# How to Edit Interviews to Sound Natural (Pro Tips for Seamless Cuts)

Great interviews shouldn't sound edited. Sloppy cuts and awkward pacing pulls your viewer out of the moment, and rather than the story on screen, your audience will feel like they're focusing on an edit. So today we're discussing the essential techniques for making your interviews look and sound completely natural, helping you to build trust, clarity, and impact with your audience.
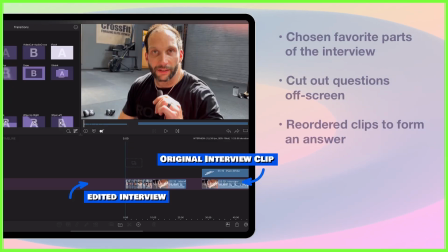24s
Let's take this interview here, where having chosen my favourite parts of the interview, cut out my questions off screen,
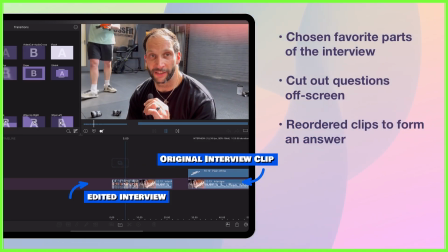31s
and reordered on the timeline to form a cohesive answer, my job is now to make it flow.
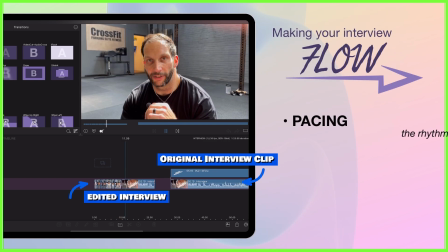37s
First, I focus on pacing, making the playback seem as natural as possible.
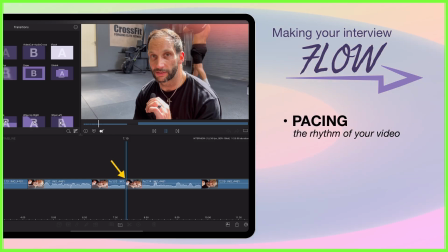43s
You often see at the end of a soundbite, the new clip will start too abruptly, causing an unnatural rhythm that sounds highly edited.
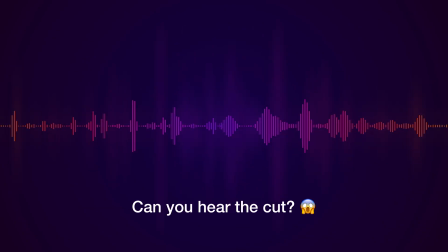52s Snatching, some bar muscle ups. There's no community like the one that you find here in Sevenoaks.
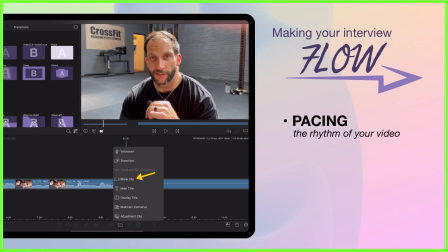56s
Here you can add pauses into the audio in the form of blank clips that give the interview room to breathe.
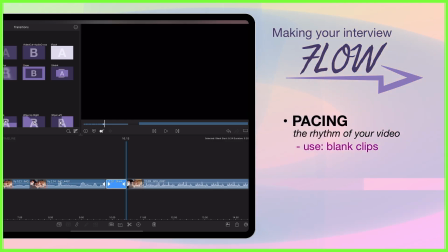62s
Obviously this doesn't sound very good, but it will give you the pacing that you desire.
Snatching, some bar muscle ups.
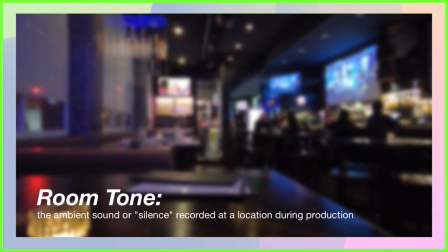69s There's no community like the one that you find here in Sevenoaks.
Now in your original interview file, you should have captured room tone.
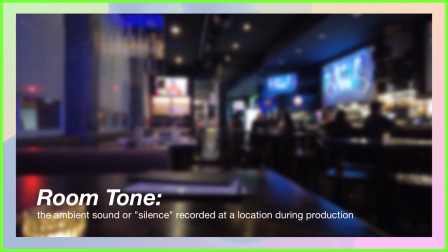77s
That's the ambient sound or silence recorded at a location during production.
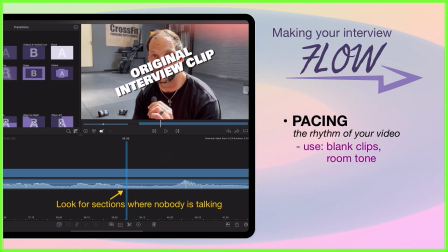83s
This is great for adding in over those blank clips to avoid cuts in the audio,
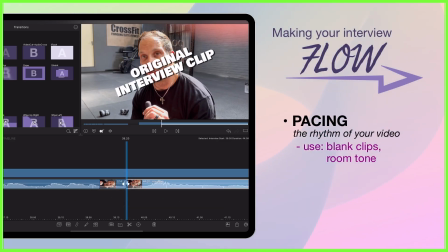87s
and they can be found at the end of your interview file or in between questions.
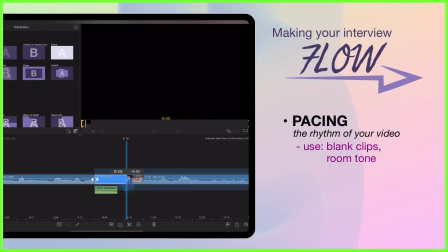93s
This background ambience under your edits fills the silence and makes transitions a lot more seamless.
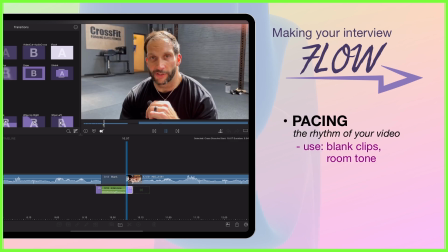101s Some bar muscle ups. There's no community like the one that you find here in Sevenoaks.
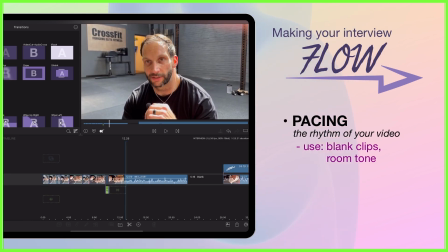106s
In some cases, editors can also steal a breath, a clean inhale if you like,
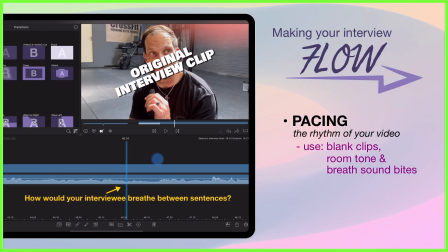112s
from somewhere in the interview that would help the rhythm feel human and intentional.
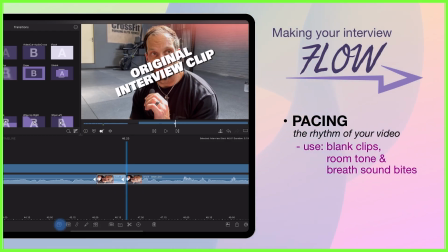116s
There will be plenty of these in your editing, so listen through, cut out one that feels right,
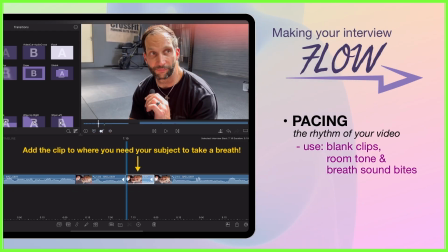122s
duplicate and drag into place, adding cross-dissolve transitions where needed.
Inject technique, some snatching.
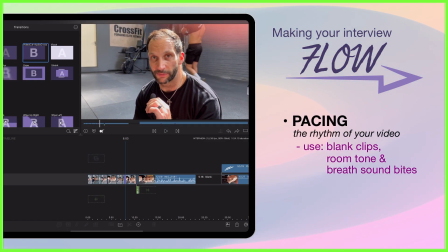130s
It's also important here to focus on the cuts in your interview sequence.
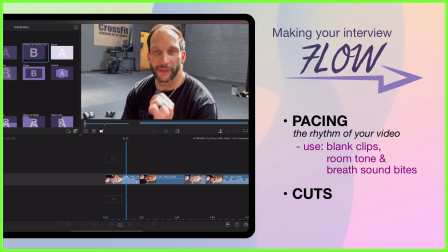135s
All these cuts can potentially be a problem where, for example, we have a change of tone, pitch or energy between the clips.
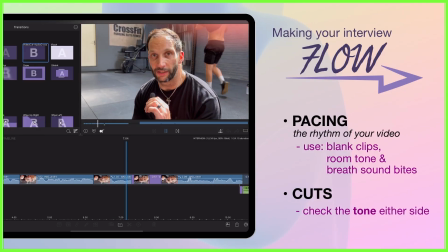143s
A mismatch here is one of the fastest ways to make a cut feel a bit off.
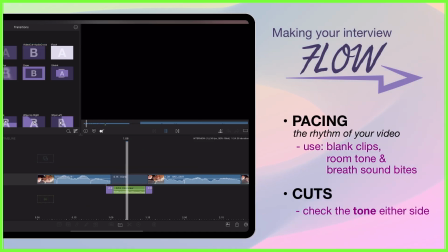148s
So if this is the case, be sure to give your interviewee enough time to have theoretically changed the demeanour.
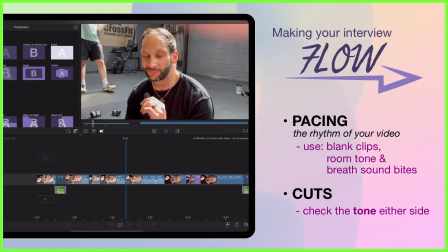155s
Again, adding room tone or breaths where needed. Additionally, if you have two clips where the background noise differs, this can be a distraction and mark a clear cut to even an inexperienced ear.
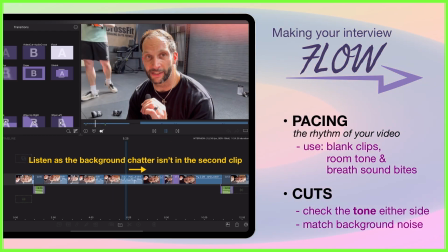167s Got a couple of things executing better. Clean inject technique.
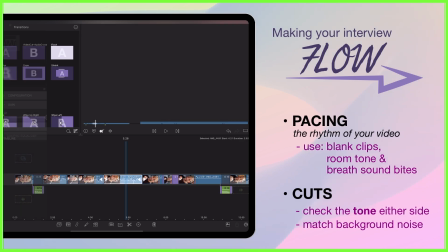171s
So use the tools at your disposal within the audio editor here to remove background noises or
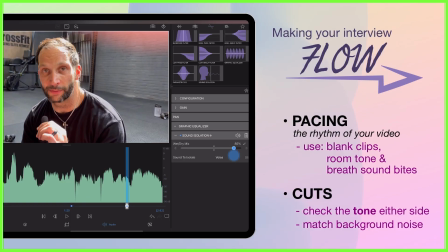177s
particular frequencies from clips in order to create that flow that's going to be as seamless as possible.
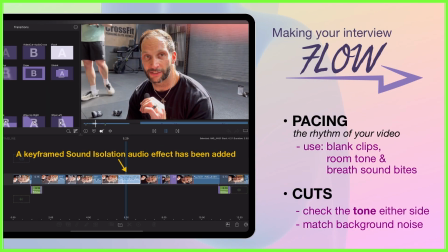183s Got a couple of things executing better. Clean inject technique.
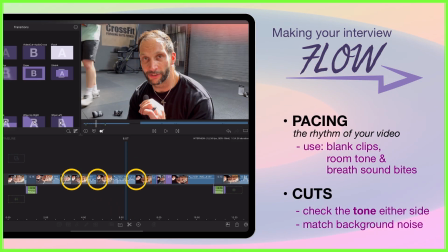186s
Now with all these cuts and blank clips on your edit, it's normal that there'll be some clicks or harsh edges as your timeline plays through.
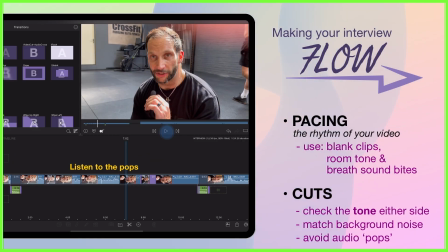194s Better, clean inject. Better, clean inject.
So the next stage is to use the video cut audio cross transition,
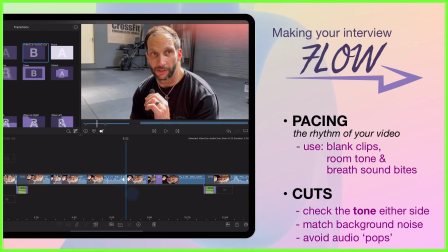203s
which will overlap a few frames of the audio between the clips to smooth out the sound, which you can adjust as necessary.
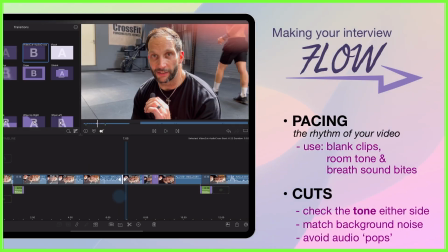211s Couple of things executing better. Clean inject technique.
Once you're happy with the pacing and sound quality, it's time to move on to the visuals,
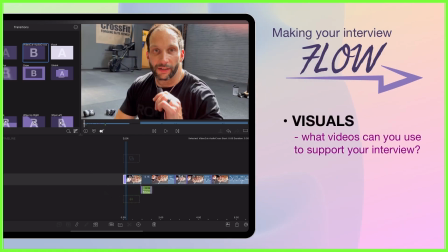219s
which of course will have to flow if you're going to convince the audience they're watching a fluid,
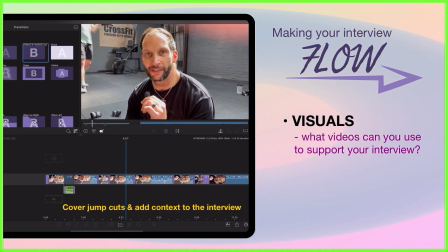224s
one-take interview clip. Cutaways are a classic way to do this and add context to the video.
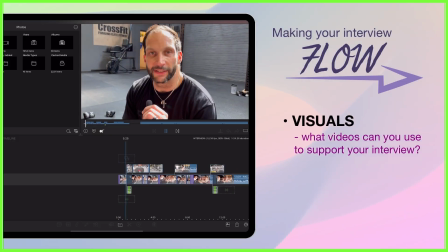230s
Place these over your cuts to hide any edits.
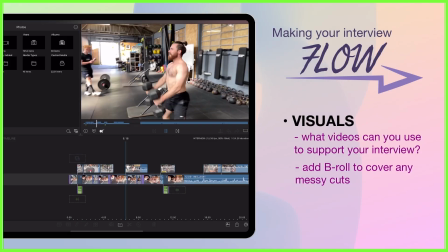234s
I always like to start and stop my B-roll either side of the cut as to draw as little attention as possible to the edit mark.
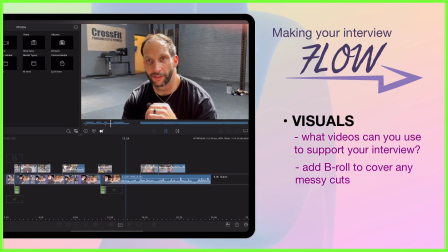242s
B-roll also keeps things visually fluid, so I also like to add some where I don't have any cuts,
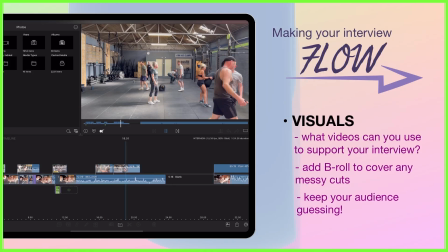248s
which keeps the audiences on their toes and invested in your story.